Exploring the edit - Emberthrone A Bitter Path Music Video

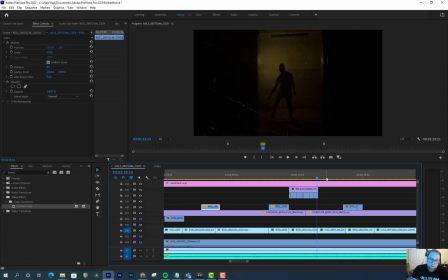(28:49)
What we did on this video that was fun was we did like 4 Zoom calls, and we spent like 4 to 5 hours each time on them, and just went through and like I think I did a decent chunk of the band footage without anybody's input, and then we went through with the guys on the call, and we went through and we swapped different clips, and then we went through and we started pacing everything.
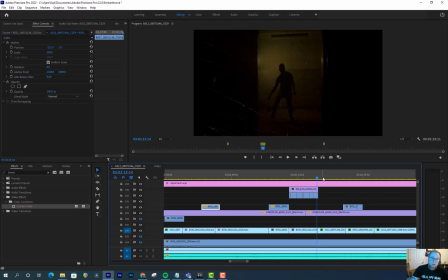(29:08)
And you know, some bands you know, are okay with every music video, like you send them a draft and you're like, oh, good to go. And other bands are like, no, we want to get really in it. But worked with Monty before, and you know, they knew what they wanted, and so we had a lot of different kind of tracks with the creepy footage, and Monty beat himself up.
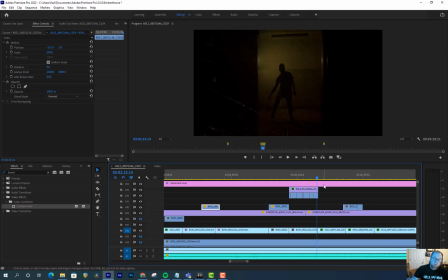(29:25)
So what we decided to do was just do Zoom calls and share the screen, and it actually worked out really well, and it made the editing process really smooth.
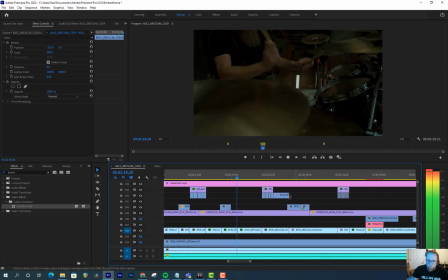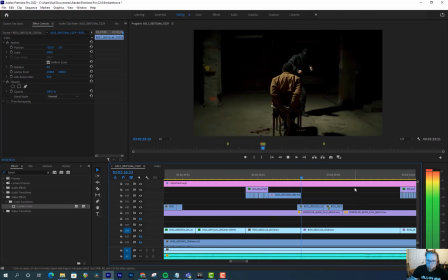Yeah, and I mentioned not repeating ourselves. There's a couple shots with blood, but it's so rad that, you know, gotta show a couple times.
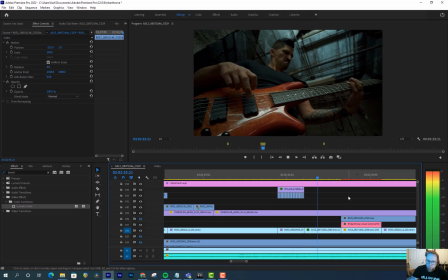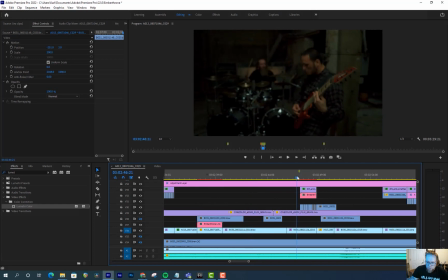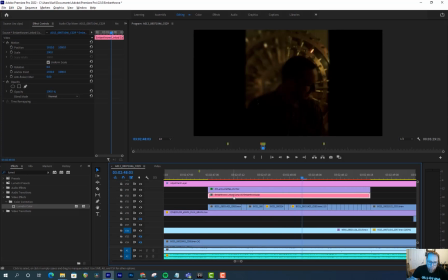(30:06)
So what's interesting here, if we take off the After Effects clip,
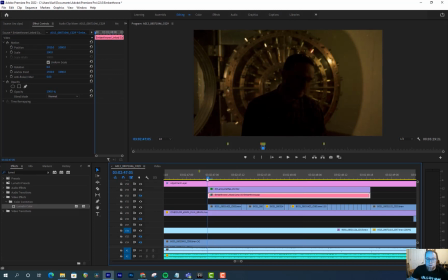(30:14)
you can see that we added the, it's again the walls. But what's fun about this is all that motion, that's not After Effects. That was, we filmed it, I think, like either 12 or 20 frames per second. I'm pretty sure it's 12. And that we just had him move really creepy. He did a great job there, so it just looks really weird.
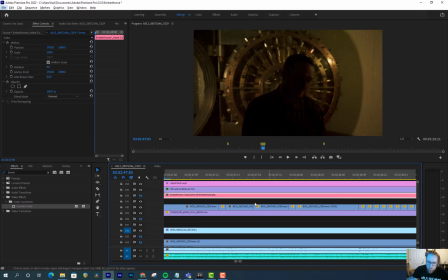(30:30)
And then if I zoom in, you can see that, we only had so much of that. It's funny because when we filmed it, it seemed like we spent a lot of time on it, but because it was like 12 frames per second, it goes really fast. And so what we did here is just like normal time, and then there's like some little zooms going on.
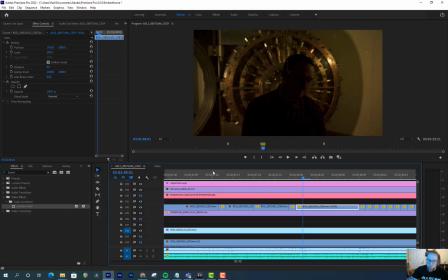(30:48)
But then it reversed the footage from earlier, so it's the same part, but it's just reversed, so it looks different.
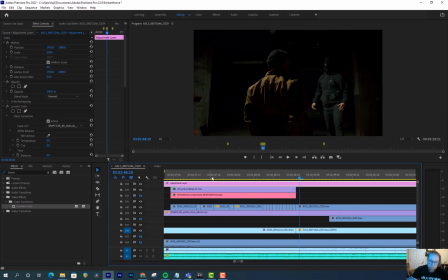(30:55)
Pretty cool, neat little trick. And then I exported that, loaded it in to After Effects, and that way we had all those frame skips in there, and then I added the walls on it. And it worked great. Ouch, nut stomp.
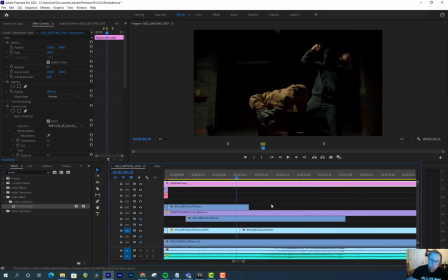(31:09)
He almost nailed him there too, which is freaking hilarious.
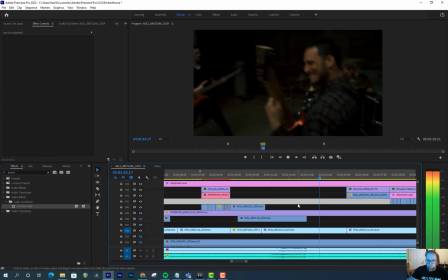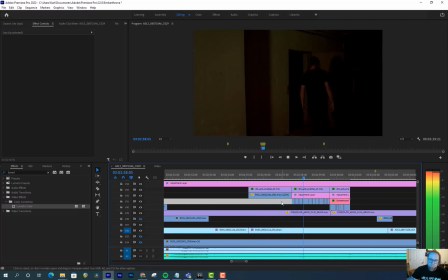(31:19)
So good. That's just so good.
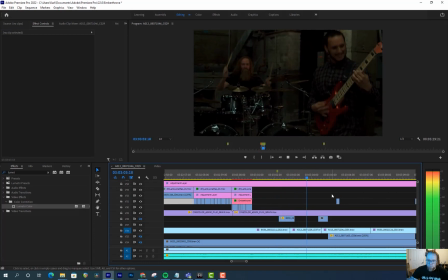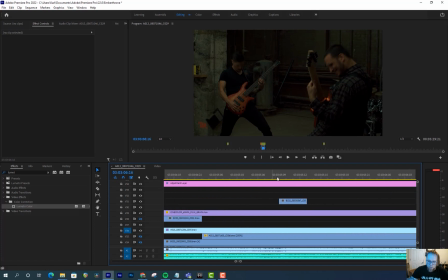(31:32)
Yeah, and there's another one of those, like, big snare hits. And 1, 2, 3, 4, 4 frames of Gabe there.
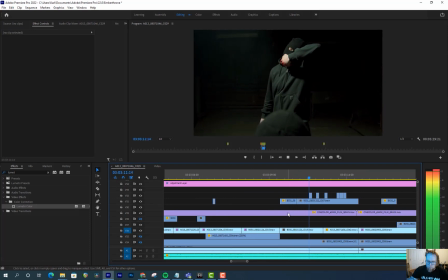So this one's fun because it's normal time, and then we hit slow-mo for the reveal.
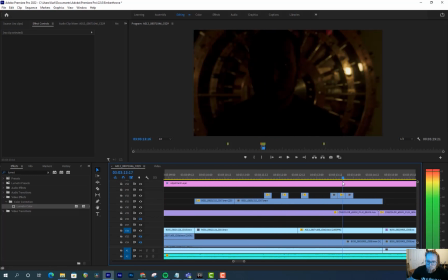(32:01)
Yeah, and then you can see some of the other shots, like peek up here.
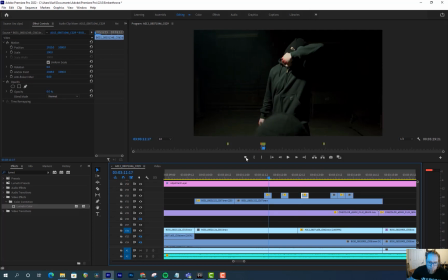(32:10)
Yeah, and we were playing with some other stuff, which is why some of these have like the 0% opacity. We didn't like them, so we were playing around with it, and I left them there in case we went back and forth. But you can see they end up here.
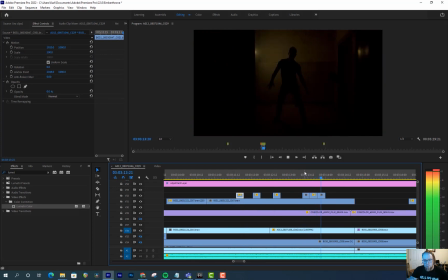(32:24)
And these ones were distracting, but having the 3 creepy shots of the band members here I thought was great. Especially like that one. Like, that is just such a cool look. But they're all awesome. It's just, I don't know, it was really fun.
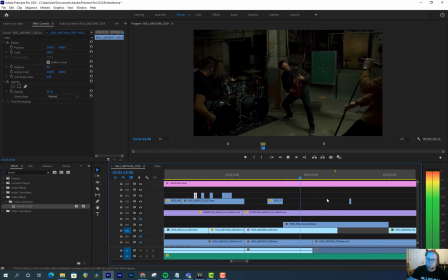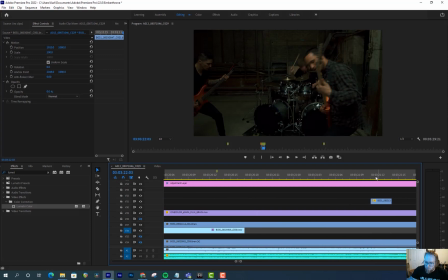(32:46)
Yeah, and there's another one of those, and this one's what, 3 frames? 1, 2, 3. Yeah, super cool. And then,